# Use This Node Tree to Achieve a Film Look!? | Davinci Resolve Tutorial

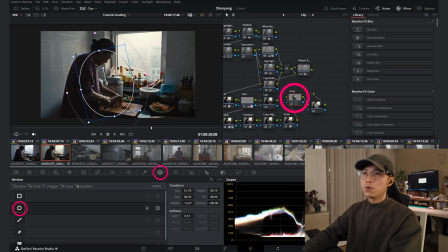991s
For this image, I will create a note around this area, the cutting board area. And for the reverse masking, I will lower down the midtone a bit more. For the masking area, maybe I will drag up the highlights a little bit more.
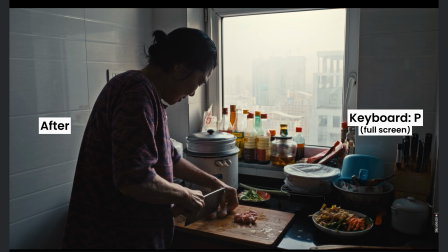1008s
So when we go to full screen, before, after,
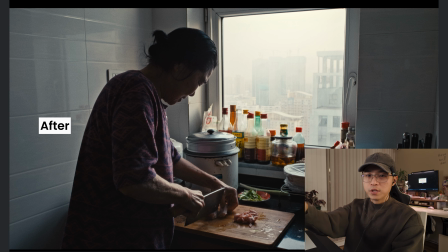1013s
our attention are dragging into the area of this cutting board, which I think is great for this image.
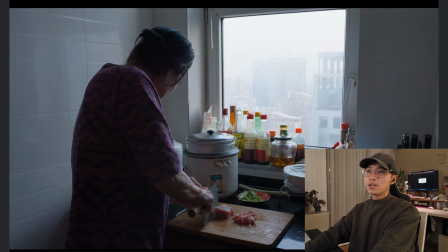1020s
And let's compare to the image beforehand. I mean, it looks okay when we don't have anything else to compare.
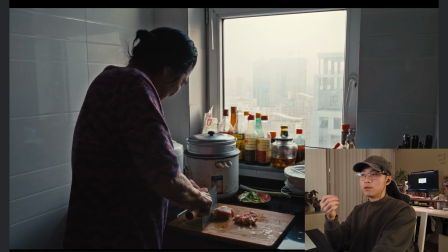1027s
Now your image will look more filmic. The cover pops out more.
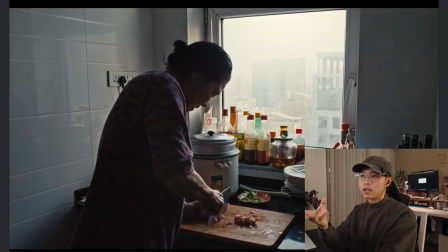1032s
The contrast is there. The cutting section is popped. Okay, I like it.
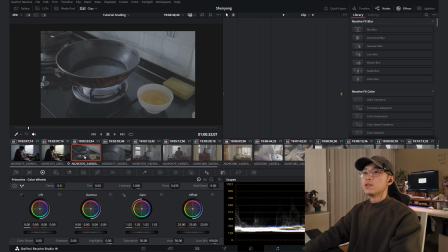1038s
Next section is to copy this same cover node tree to everything else. I can tell you that it will never be okay to apply the same node tree to everything. But with this node tree structured, you don't need to change a lot to match the shots. So for that, let's select the footage you want to cover it.
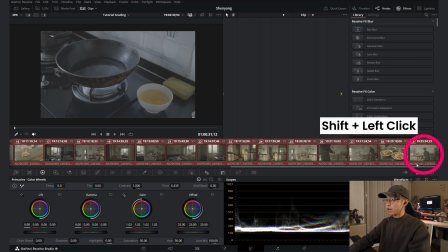1055s
Hit Shift and select the end footage.
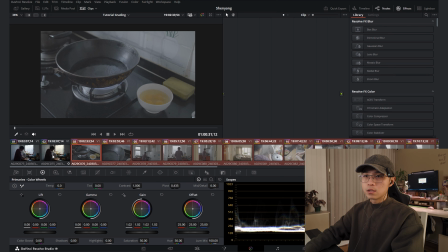1057s
And then use the middle of your mouse to hit this image you want to match to and hit replace.
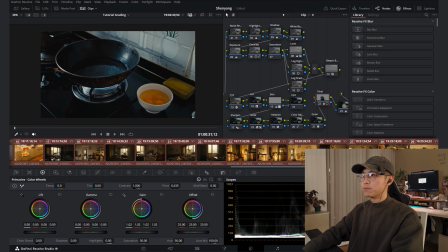1065s
Suddenly everything else will have the same cover treatment that you have for that one. I can already tell that we need to do a lot of adjustment. For example, this shot is definitely too blue in my opinion. Let's drag the cover more towards the yellow, more towards the pink side,
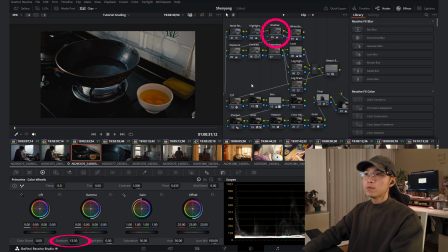1082s
and lower down the shadow a little bit more because the shadow makes the image looks very fake. And use the exposure mode to adjust the balance of the shot. See, now these two shots matches together very well.
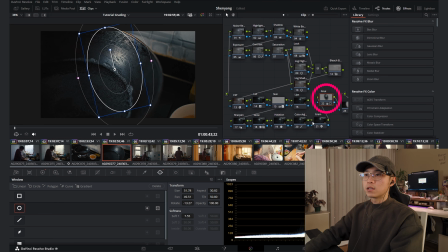1097s
Obviously, this masking, you need to recreate this masking node to bring it to a right position. So same node tree, you can just adjust the beginning part to match the color.
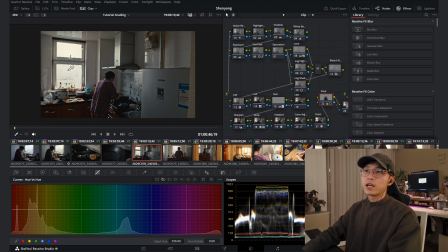1109s
So very easy. For example, this one, the sun starting coming out, so the sky is more blown out. Let's see if we can bring back the exposure a little bit more. Very barely. Let's open up midtone and lower down the shadow. And this one is very bluish.
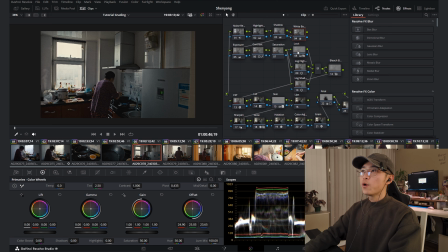1126s
This one is because the daytime is changing. If we want to match it, let's move this section more towards blue. So these two shots match better. Obviously, this is more silhouetted. So what you can do is to lower down exposure a little bit more. These two will match perfectly.
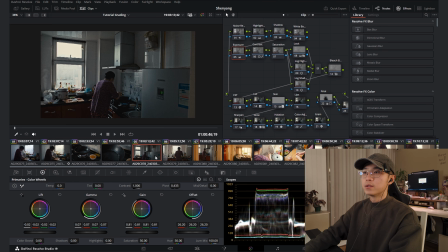1143s
If this is a hero shot, you want to match it. Okay, the same thing, I don't want to explain it again.
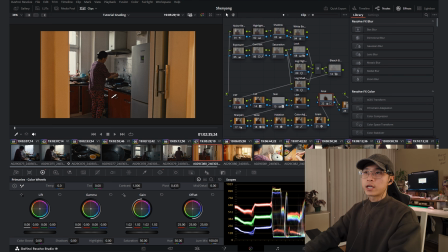1147s
This shot is different because we have the middle section as a kitchen, outside as a morning sun coming out. It's very yellowish, doesn't look balanced to me. So what I can do, for example, let's create 8 additional nodes.
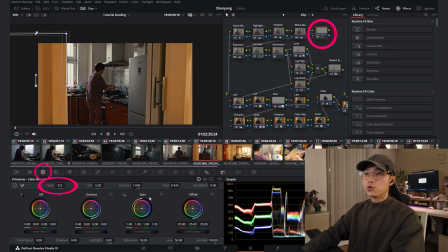1161s
I will use select mask to select this area and drag it more towards the blue side and lower down the saturation.
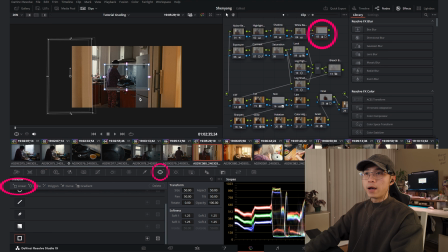1170s
And I will create another mask for this side as well. Feather it out. See the before after. And I think I will lower down the exposure for this too.
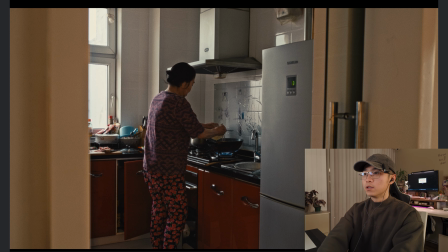1181s
Lower down the highlight as well. Before, after. Now our attention are more dragged towards the middle.
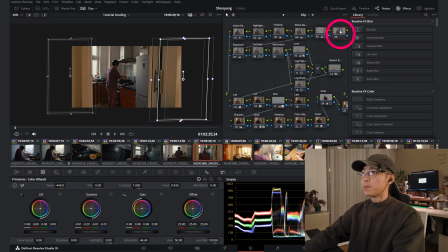1188s
And you can hit Alt O to reverse selection of this part and do your tint adjustment here. We can make it more blue, lower down its exposure, lower down the mid-tone, lower down the highlight.
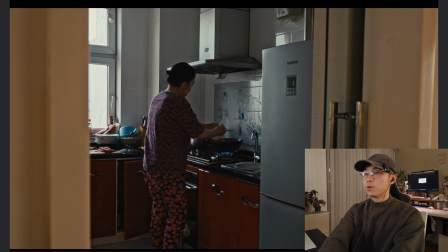1201s
Yeah, do your adjustment here. Then your image will look much balanced to the image before.
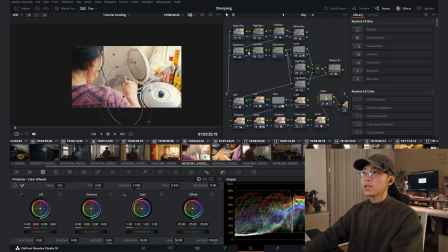1207s
Let's move on to this shot. This shot is obviously overexposed. I shot this without showing the window, so I don't need to retain a lot of highlight. I exposed to the right more than other shots. So you can just go to the exposure and lower down overall exposure here.
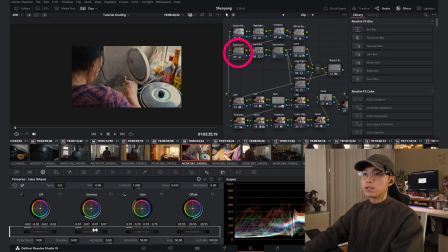1225s
Maybe lower down the highlights, lower down the black.
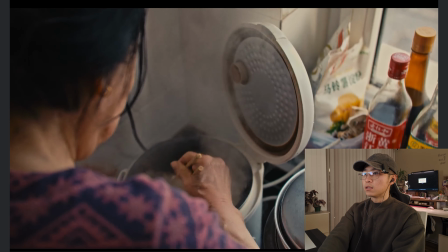1228s
Play around these 4 wheels, you can get to something that is more matched to a previous shot.
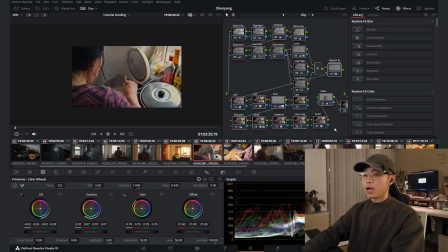1234s
Same with this one. If I copy everything to this, well, this great.
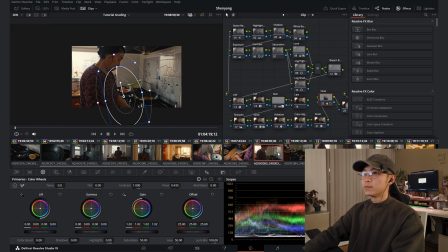1239s
Yeah.
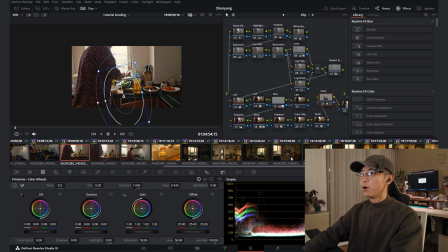1239s
So let's move on to something completely different. For example, this shot, my father is sitting here. For me, it's pretty nice shot because the sun started coming into the room. We have this section over here and the people is here.
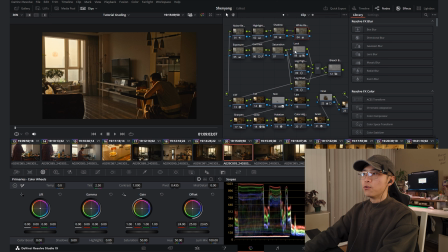1252s
But it's definitely too yellowish for me, especially if we move to this shot. What we will do is adjust white balance a little bit more, make it more towards blue. For the exposure, I think I will drag the mid-tone up a little bit more, reduce the highlight a little bit more, play around the shadow area and the overexposure.
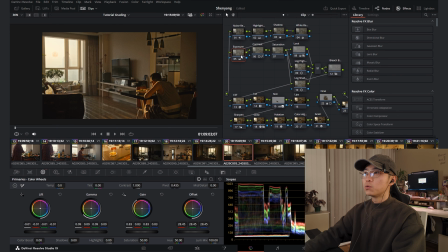1271s
I think I can just go with this footage. What really I did is just adjusting exposure and white balance.
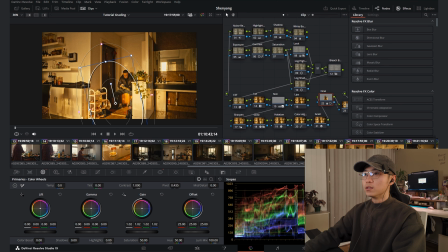1277s
That's it. We can copy this setting and move to a front lit one. My father is cleaning his shoes and ready for work. This one is definitely more too yellowish, so I will drag this white balance even more. But before that, let's lower down the exposure to have a properly lit shot.
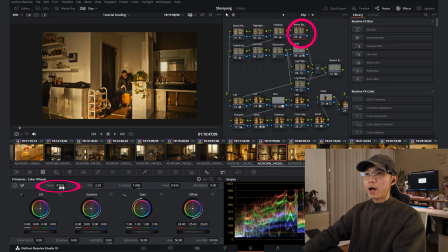1294s
I think this shot is nicely exposed. For the white balance, let's move towards the blue side a little bit more.
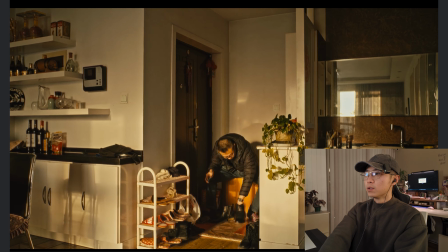1302s
Right here, I think this one looks pretty good. Yeah, it looks pretty true to my eye.
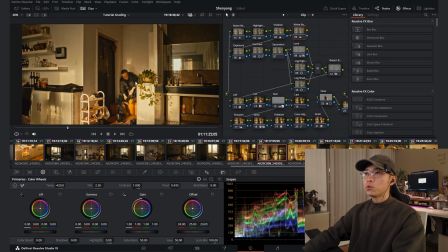1308s
This is what I remember when sun is coming in. What I will do is to add a little bit of green back to the trees.
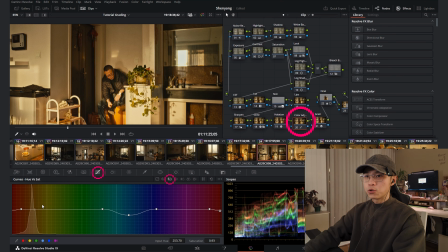1315s
So let's go to the color adjustment. Select the saturation here and select the yellow and the green section. See if that's a green. Yeah, so I'll add more saturation to the leaf, make it more green. That's too much. It's very fake right now.
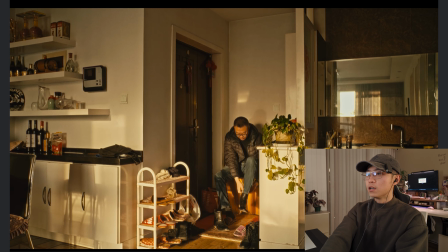1330s
So just a touch greener to give the image much more lively look because it's green.
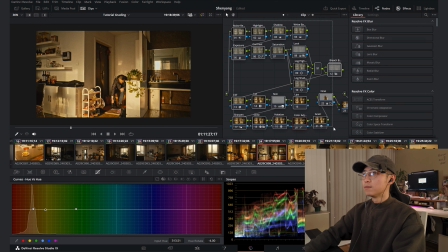1338s
Who don't like green color? Okay, that's that. You can copy this setting to everything else.
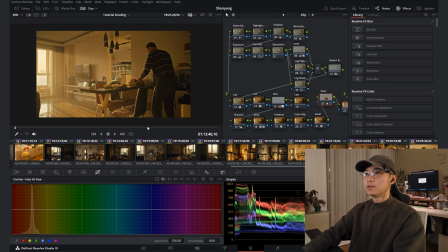1344s
This is me eating with my grandfather. We have a white shot over here and a little bit medium shot over here.
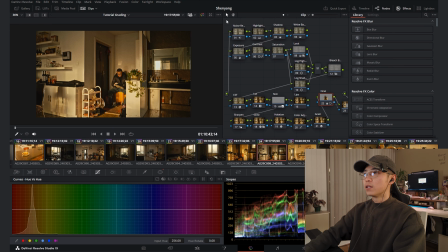1351s
Let's copy this look and see what we got.
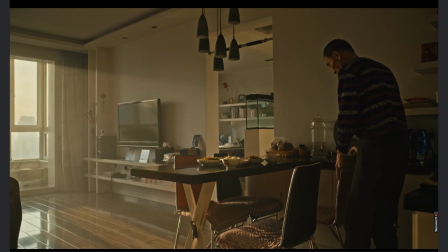1356s
Yeah, it looks really natural to me.
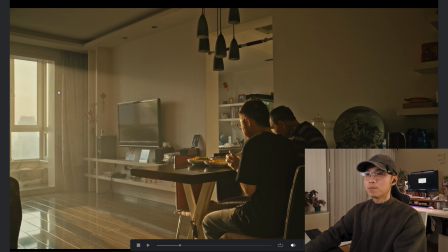1361s
See the smoke from the kitchen makes the light beam shown up. It's really nice. Yes, I'm eating rice for my breakfast. I don't want sugar cereal and de-fat milk. This is what I want to eat. Okay, back to cover. I'm hungry right now. So this shot is very balanced in my opinion.
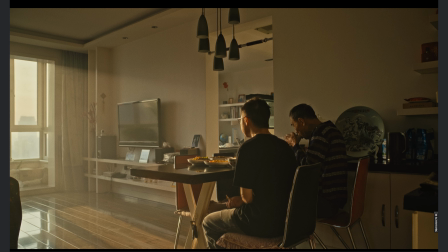1380s
I don't want adjusting more. But what you can do is see the black here is very lifted, which is okay for this scenario.
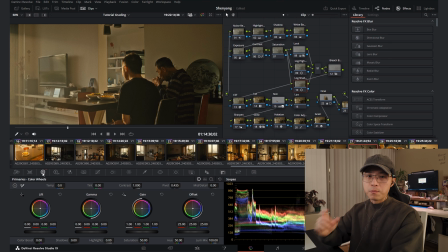1388s
But if you want to adjusting that to add more contrast, you can go to this log shadow, go to this log section and bring down the shadow side just a touch to make this shadow more deep looking.
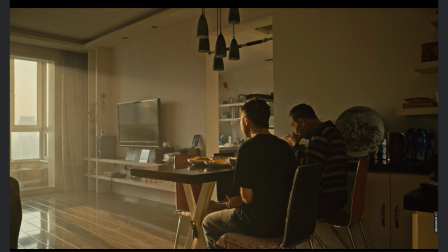1402s
See, before it's very faded. Now it's much more true to the eye.
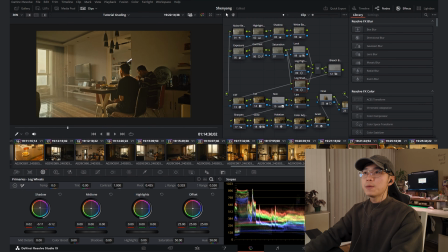1409s
Black should be black, right? I like it. I like it. Let's keep that way. And I will show you what I'm eating.
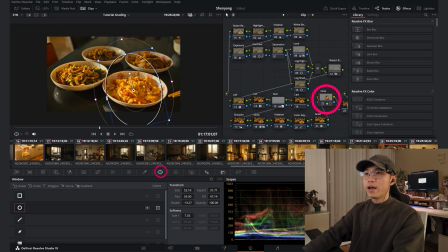1415s
This is what I'm eating. And I will make this mask right at this, my favorite dish, egg fried tomato. Tomato fried egg. I think this one is called egg fried tomato. You know why?
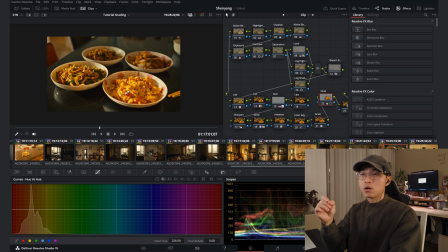1429s
Because we have more egg than the tomato. If a dish is called tomato fried egg, then we have more tomato than eggs. Okay, so here you have it. It's very easy to apply and it's very easy to match the shots using this node tree. So don't forget to download it in the link below and consider subscribing for more contents coming. Because next one, I'm planning to do a more, easier way and more fun way to turn your footage into film look epicness. So stay tuned and I will see you in the next one. Peace.